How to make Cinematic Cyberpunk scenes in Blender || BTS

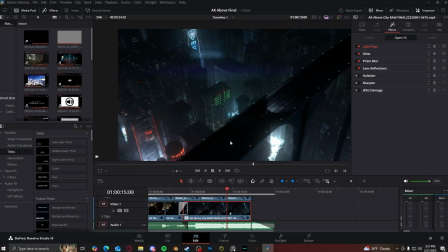20:36 Then the next was a lens reflection, which gives it the lens flaring effect right here.
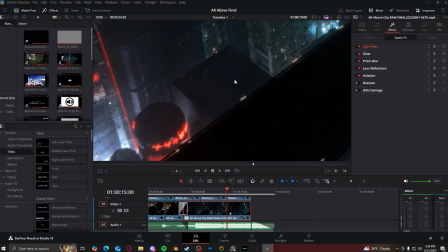20:43 Next was halation, which kind of gives a little glowing outline to all the bright colors in the image.
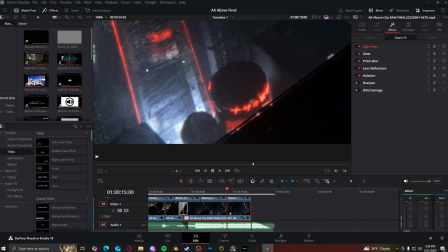20:50 So the lights are here, the signs, the red part, the green part right here.
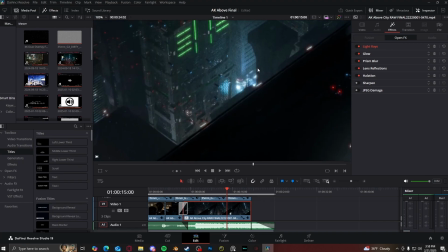20:54 It gives it a little film glowing effect, like a more vintage style.
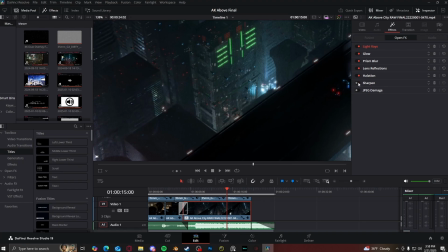20:59 Then next I put a sharpen, which just makes the image a little bit more clearer.
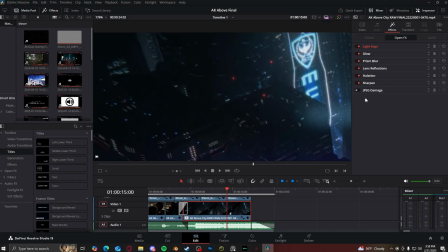21:03 And then lastly, I put a JPEG image to kind of give it a little bit more lower quality effect.
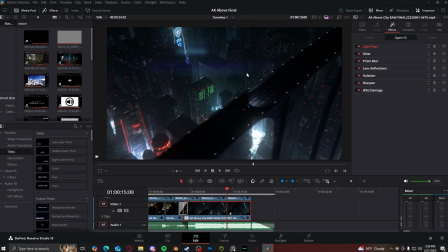21:10 It's barely noticeable. It's like, it doesn't even matter at all. But that's all I did for the effects.
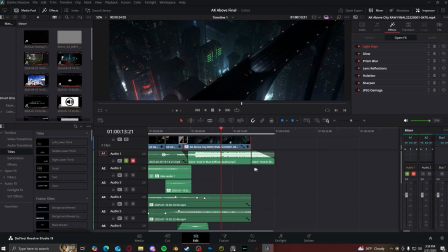21:18 And then lastly, was the sound design.
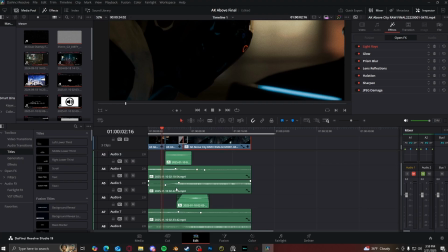21:23 All of these, I think like these first 4 were just all bike sound effects, I'm pretty sure.
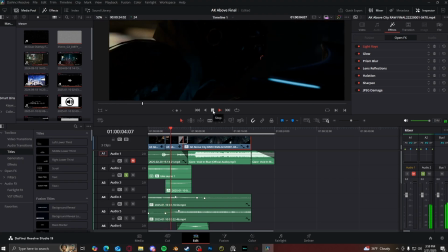21:30 So yeah, there's that one right there. Then there's this one right here.
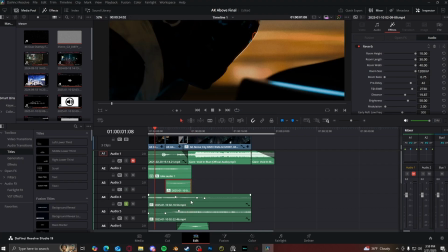21:37 It gets lower as the camera moves further away. Then there's this one right here, which is just a constant one, but I made the volume go lower as the camera gets further away in the render.
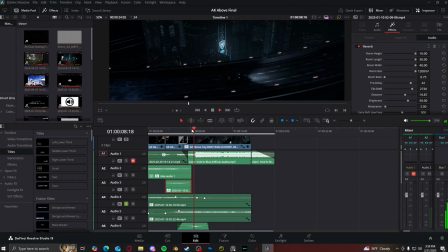There you go. And that's all I did for, yeah, it was just these 3 for the bike effects. For some of these sound effects, what I also did, I gave it a reverb.
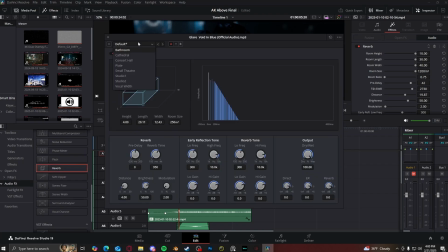22:01 I can do it right here. I gave it a reverb, and then I put the preset on Cathedral. That is all I did. I changed nothing for the effects, and that's all I did. And then this next one was just echoey police siren.
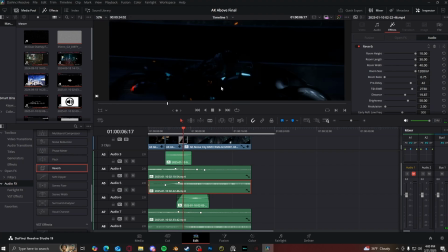22:14 I gave it a little bit of reverb. This one is a sound effect to give the Doppler effect of the car flying past the camera.
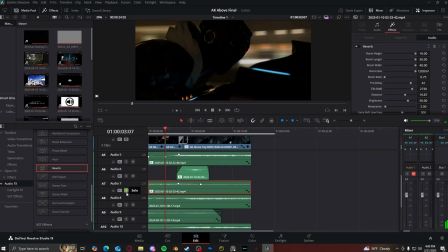22:22 Right here. I think this sound effect was literally just I found like a 4K gameplay of Cyberpunk 2077 of this guy riding on his bike through the night city,
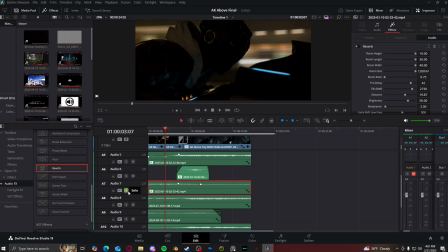22:38 and I just took a clip from there and gave it a little bit of reverb, and it comes out like this. Made the volume go a little bit lower as it gets further away.
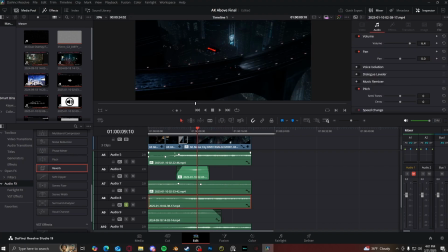22:56 Again, audio 8 is more Cyberpunk sound effects and clips from it.
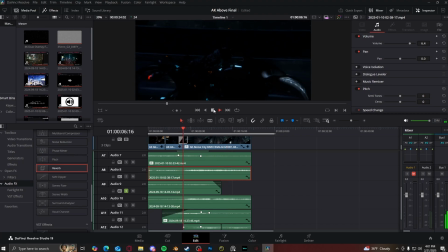23:11 Audio 9 is also more Cyberpunk 2077 sound effects. 10 is again more Cyberpunk 2077 sound effects.
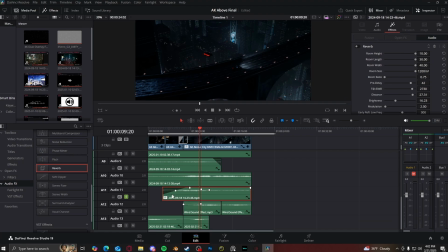23:29 This sound effect right here, I think is actually from the game Mirror's Edge, if a lot of people remember that. And I just got a clip from the game where there's a car that,
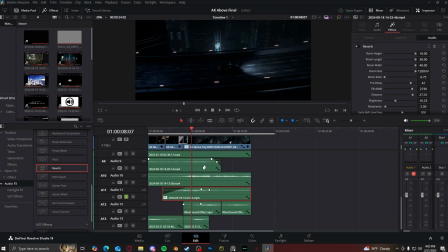23:44 or flying car that goes by and gives a Doppler sound effect, and I lined it up with the car flying by in mine. There we go. And then I gave it a little more reverb. Turn the volume down when the camera gets further away.
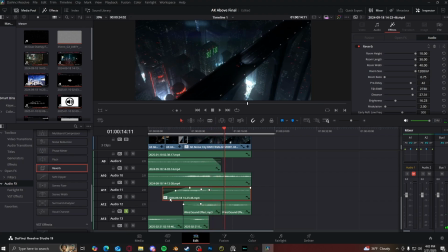24:01 And does that. And then audio 12 is wind sound effect. So when it gets further away from the camera, you're able to hear the wind.
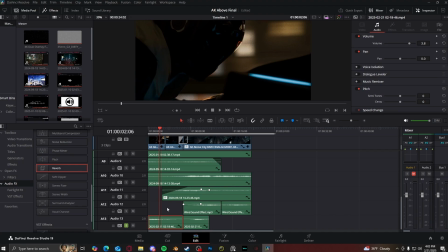24:16 And then the last sound effect, I think, is literally just sci-fi car or vehicle sound effect I found on YouTube.
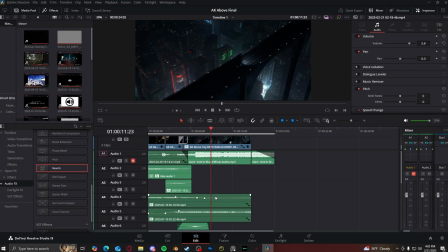24:32 And that is all I did for, that's all the sound effects right there. And all of them together sound really good.